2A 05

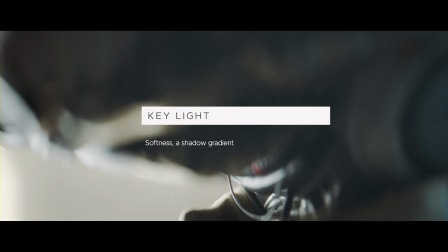Of course, it all starts with adding a main light or key light. As we remember, the key light is supposed to be the brightest, most prominent light source,
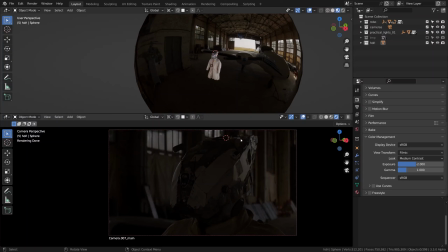which function is to sculpt the shape and dimension of our subject, and in some cases to draw the viewer's eye to something really important.
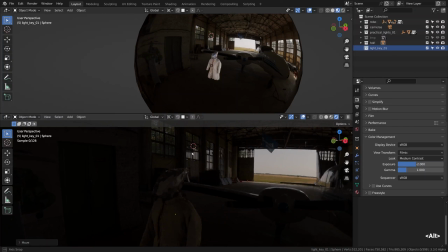And by the way, I'm gonna be creating a new collection for each new layer of lighting. So this one is light_key, and it will be heavily motivated by the environment we have here. Namely these big and soft windows with the overcast daylight streaming in.
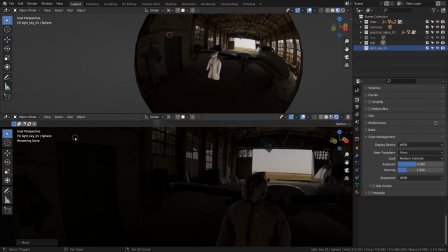Of course, technically it could have been motivated by some other light source which exists in the scene,
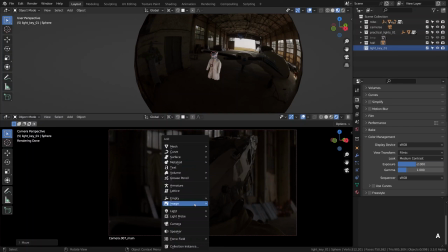for example by this gate, but I'll leave this gate for the rim light instead. And our key light will come in from the windows for sure to hit the short side of the face on the left. So I'm gonna press Shift A and add in an area light.
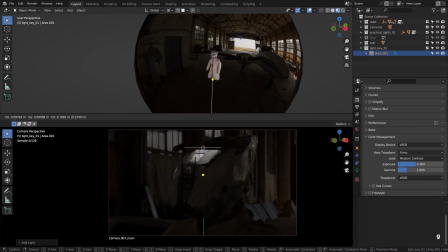It's always good to use shortcuts for moving stuff around in the Blender viewport. So G to move, S to scale, and R to rotate it.
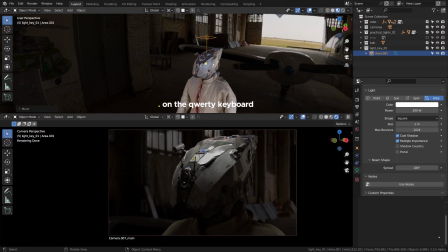A classic trio of the must-have Blender shortcuts, used so often. Getting into the light properties for that lamp, I'm upping the wattage for it. Let it be 300 watts for the time being. I'm sure we'll keep tweaking it, so it doesn't really matter at that point.
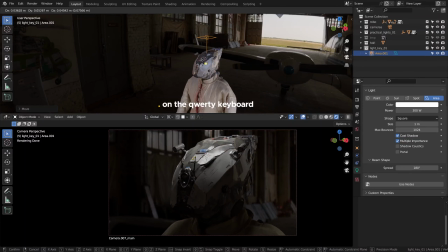I'm pressing dot and switching over to 3D cursor to use 3D cursor as a pivot point for rotating the light around.
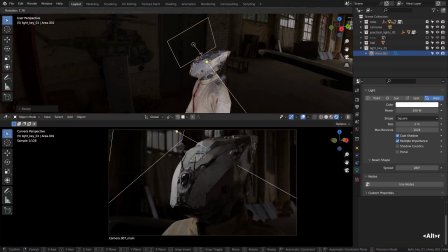I find it oddly pleasurable to target light sources in this quirky way. I'm moving our key light off to the side and slightly behind so it lines up with the position of the windows, and I'm also making it way larger so it becomes softer.
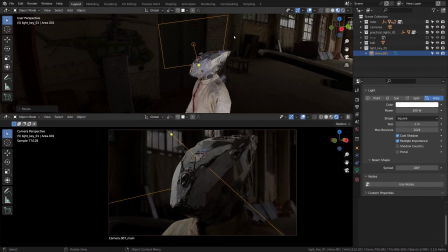Remember the link between the harshness of light and its relative size, right?
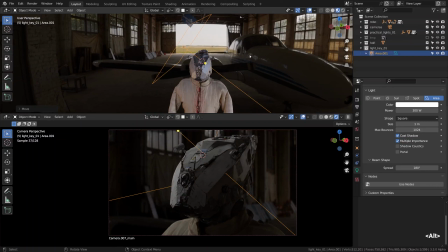Don't worry though, it's something that we should be constantly reminding ourselves about, so we'll stop there for a minute shortly to talk about softness once more as a quick refresher.
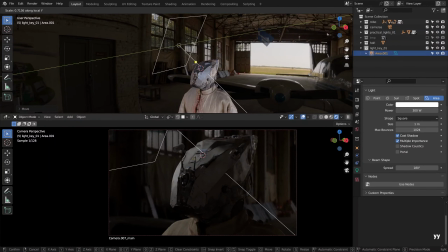For now, let's note that to make our key light draw beautiful shadows and have a gradual light fall-off effect, we A. make this light a big one in proportion to the head, and B. keep it close.
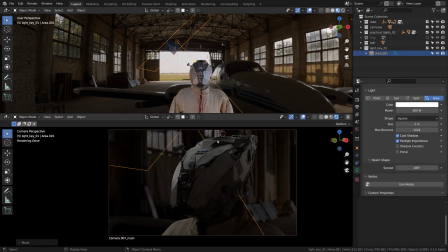See the light fall-off from the first chapter. I'm sure you've also noticed that we have chosen a fairly common light placement, slightly above your subject and about 45 degrees from the camera off to one side, namely to the side that is opposite to our camera side,
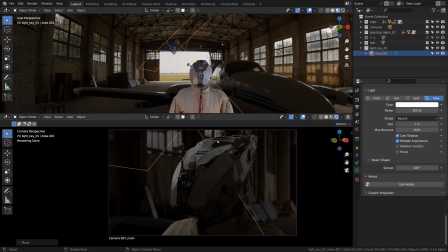effectively giving some intensity to the shorter side of the face, so we film into shadows for a dynamic look. We'll talk more about this later.
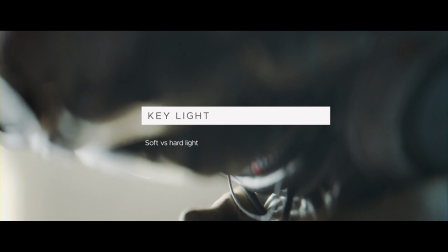So, as a quick reminder, how does hard light differ from soft light?
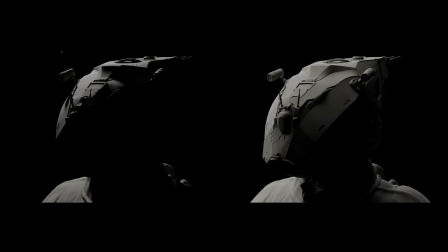It is a pretty simple math, actually. The small light sources produce sharp shadows with virtually no transition from light to dark. It is important to remember that only the effective size of the source is what matters. A classic example is our sun, which is pretty big,
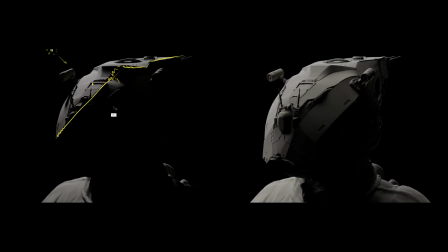but so far away that its relative size is effectively rather small compared to the subject, hence the razor-sharp shadows.
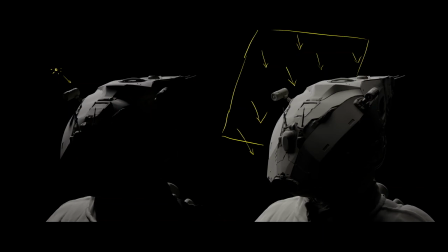The light sources with a relatively large surface produce softer light, extending the shadow gradient in an arguably more pleasing way, certainly in a more gradual way, better showing off the subject shape, while hard light could be better at capturing the crevices and other fine details.
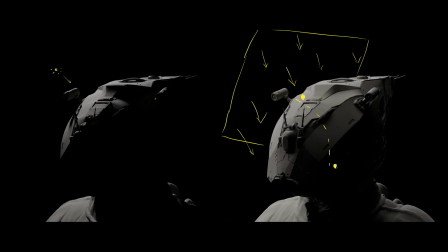So sometimes it becomes a choice between drawing the primary shapes or prioritizing finer details. If you don't know what to do, make the light source big so it wraps around the object in a visually pleasing way.
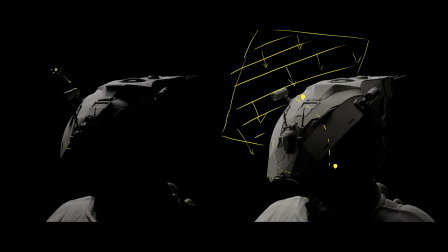The only thing worth remembering though is that the softness of light depends on its effective size, or a total surface emitting light.
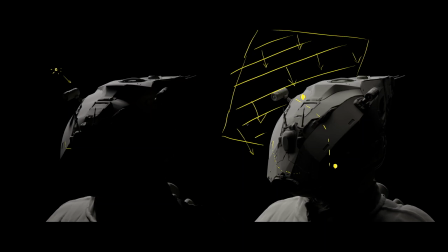Not distribution or the cone of light or any such stuff, but simply its surface in relationship to what it illuminates.
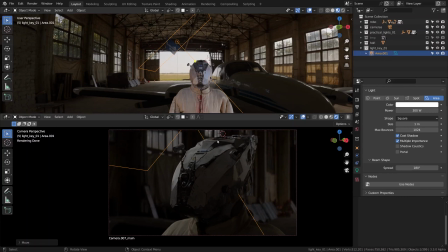So that's it. That was a quick refresher on softness of light. Now it's a great timing to get back to the light placement and talk about broad versus narrow lighting.
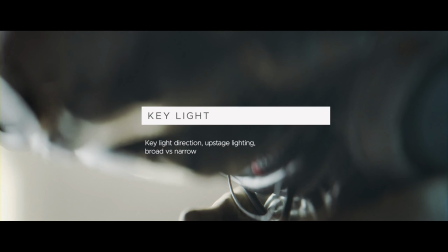The direction the light is coming from makes a big difference to how your objects will look, obviously.
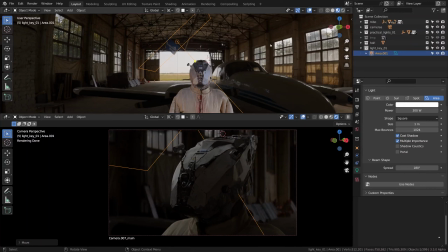Among all possible key light placements, there's one variable that stands out as for the effect that it has on the shape and dimension, which is whether the light is placed on the camera side,
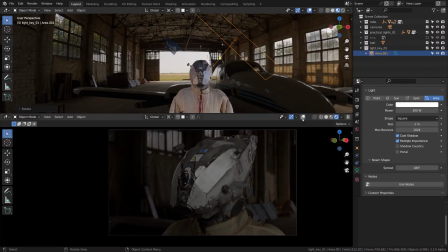like here, or whether it hits the object from the opposite side, which is the background side technically. Something like that. In other words, do we shoot the mostly lit side or mostly shadow side?
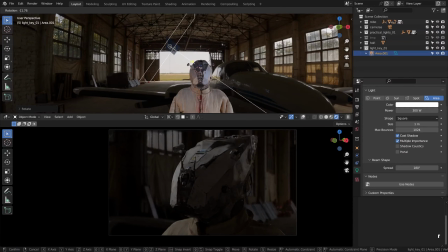Comparing these two lighting situations, which one does look more dynamic to you? It's not a hard-coded rule, but often the reverse key light position gives a nicer extended transition of light to dark, which shows off the roundedness of your model in a more interesting way, let's say.
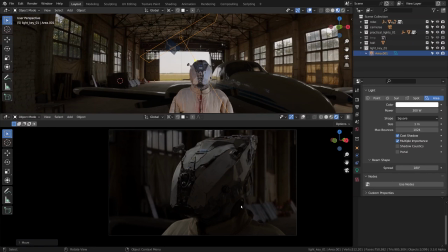I'm a huge fan of nicer lighting gradient myself. It looks three-dimensional, very cinematic, I love it. To drive it home, here is a quick comparison.
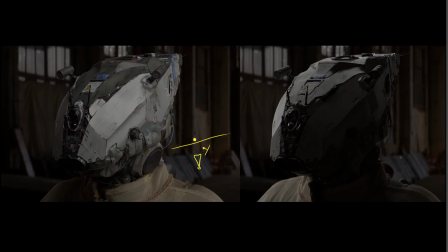The example on the left shows the key light that is placed on the same side of the camera, effectively lighting the broader side of the robot face, pushing the shadows to the narrow side. On the right we have the opposite situation.
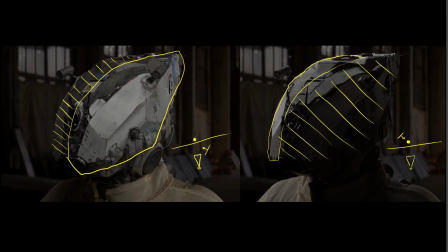We are effectively filming into shadows because our key light is placed on the opposite side of the camera, giving some intensity to the narrow side of the face. That is why the left situation is called the broad lighting and the right one the narrow lighting,
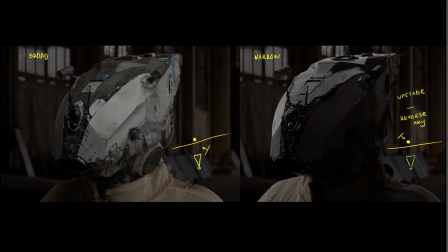or the reverse key lighting, or the upstage lighting. It has many different names, the same principle though. In my opinion, the upstage lighting is often a shortcut to creating a dynamic feel and showing off the dimension, so we can use it here as well. It will work, I guarantee it.